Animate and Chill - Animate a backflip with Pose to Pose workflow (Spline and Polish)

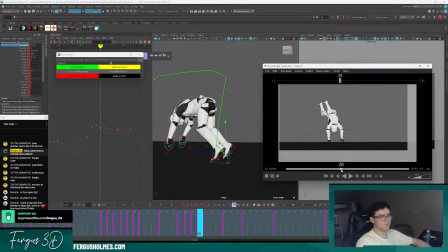(58:12)
Yeah, beforehand, if you see here, this silhouette here, if the hand was blocking this shape,
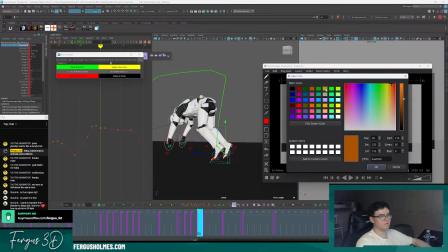(58:21)
was blocking the behind shape of this one, which is really bad.
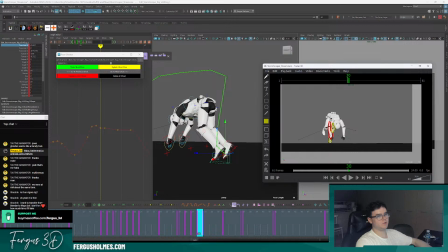(58:27)
But there's a bad shape, so I wanted to try and make it separate so it can land it here.
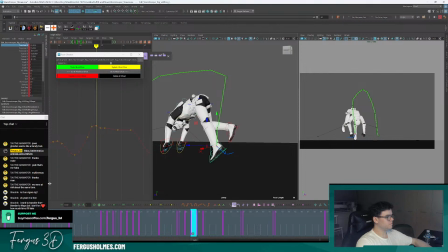(58:33)
So what I'll do is transfer from Blender to Maya. Well, I've used both, and
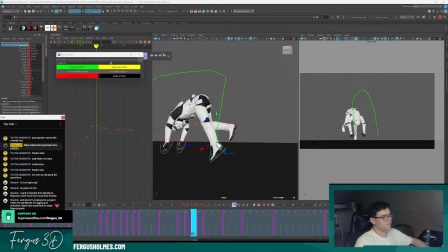(58:50)
yeah, I understand. I mean, if you're already a good animator, then I think you'll find it quite quick. I think animation is easier in Maya. Sorry.
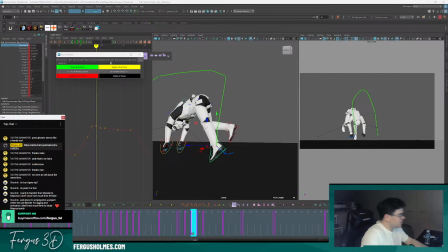Yeah, so basically Maya is quite streamlined with the animation tools, and this plugin at the bottom, Animbot, it makes it even easier to use Maya.
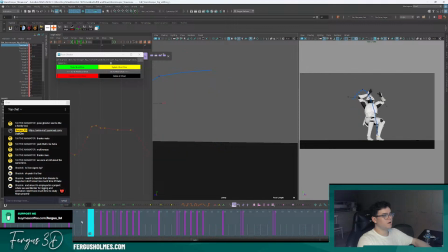(59:22)
The hardest part of animation is animation itself. If you can already animate, I think you could get pretty good at Maya within a couple of weeks. The only differences are constraints. That's the biggest difference between Blender and Maya, are constraints.
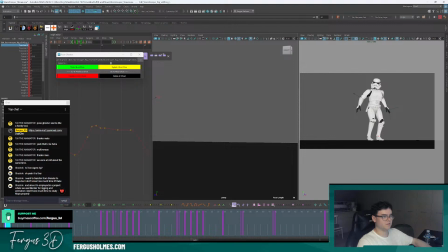(59:37)
And I'm not good at Maya. Sorry, I'm not good at Blender animation, to be fair. So I can't comment on how to animate well with Blender. But having used that a little bit, the only thing was the constraint system. And the 3D cursor in Blender doesn't exist in Maya.
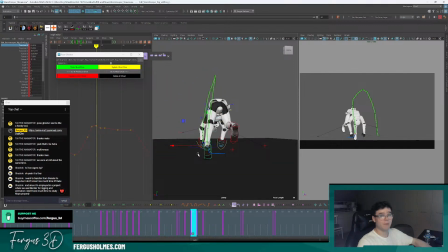(59:54)
So you have to work out how to use locators or empties to get around that. But that's the only real difference. If you can animate already, then you won't find it too much of an issue.
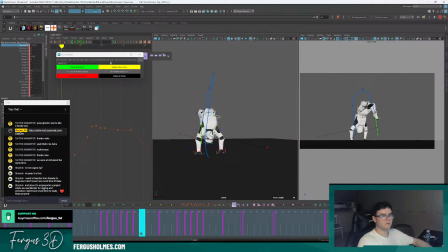(60:11)
Okay. Cool. Okay, I think now, like I said earlier, my animation method is look for the biggest problem, fix that first. Now the biggest issue is actually the ending. It's kind of getting a bit annoying now. So let's work out how to fix this. So as I'm landing on
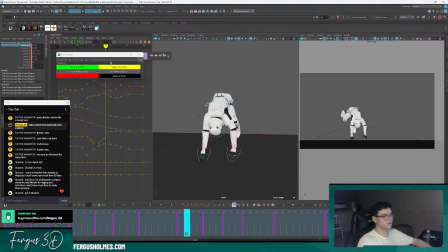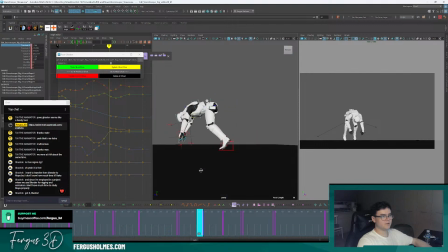think that could be a bit more rolled. So that's not a nice pose now.
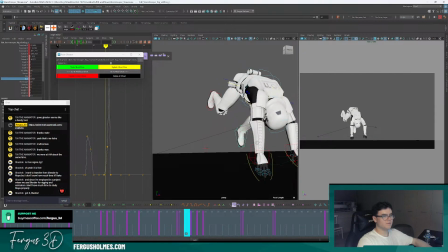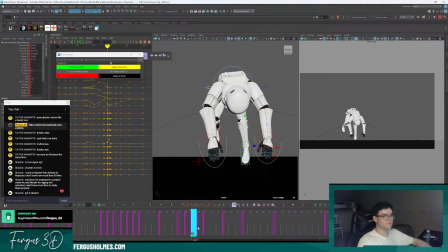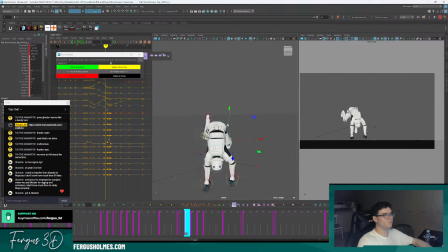(61:00)
Okay, what I need to do, I want this to basically, because I'm landing on this foot, as in this foot, the hips are going to kind of transfer across.
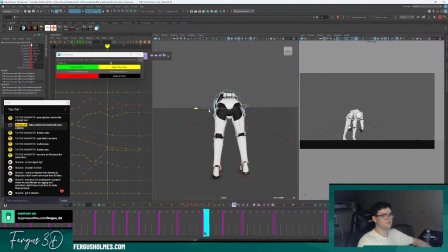(61:10)
So this is going to look like this. Maybe I can fix that rotation a little bit. I'll work on the arms later.
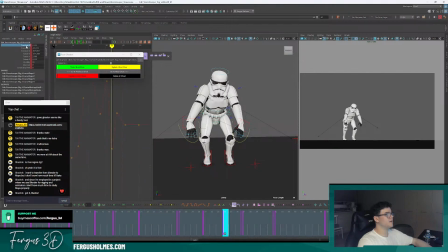(61:23)
And then it's going to come across again to the other side. So that's about right. Maybe it's a bit too much there. And this pose is going to come down even more. Because in a way, basically, the weight's been taken by this foot. And it's still going to come across to about frame 40.
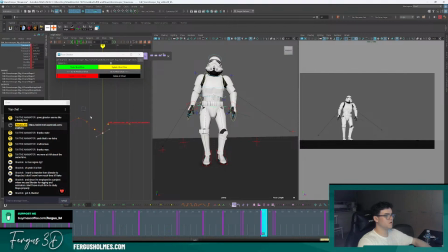(61:41)
It's still going to be going across this way. It's going to be taking the weight. Delete that key. And then about frame 40, I can just have a little lift. And then I think even more come across. I'm basically doing a weight shift, can't I?
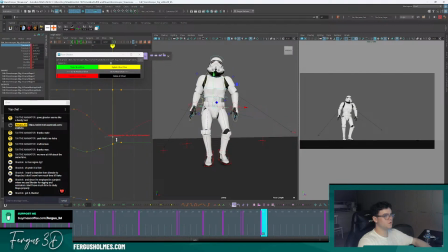(62:00)
So this pose even more. Bring it down just to get a nicer pose. I'm just looking at the torso, by the way. I'm not looking at the arms yet. Because the arms... Okay, and as it comes across this way, I mean, that's too far. You rotate it backwards, like that.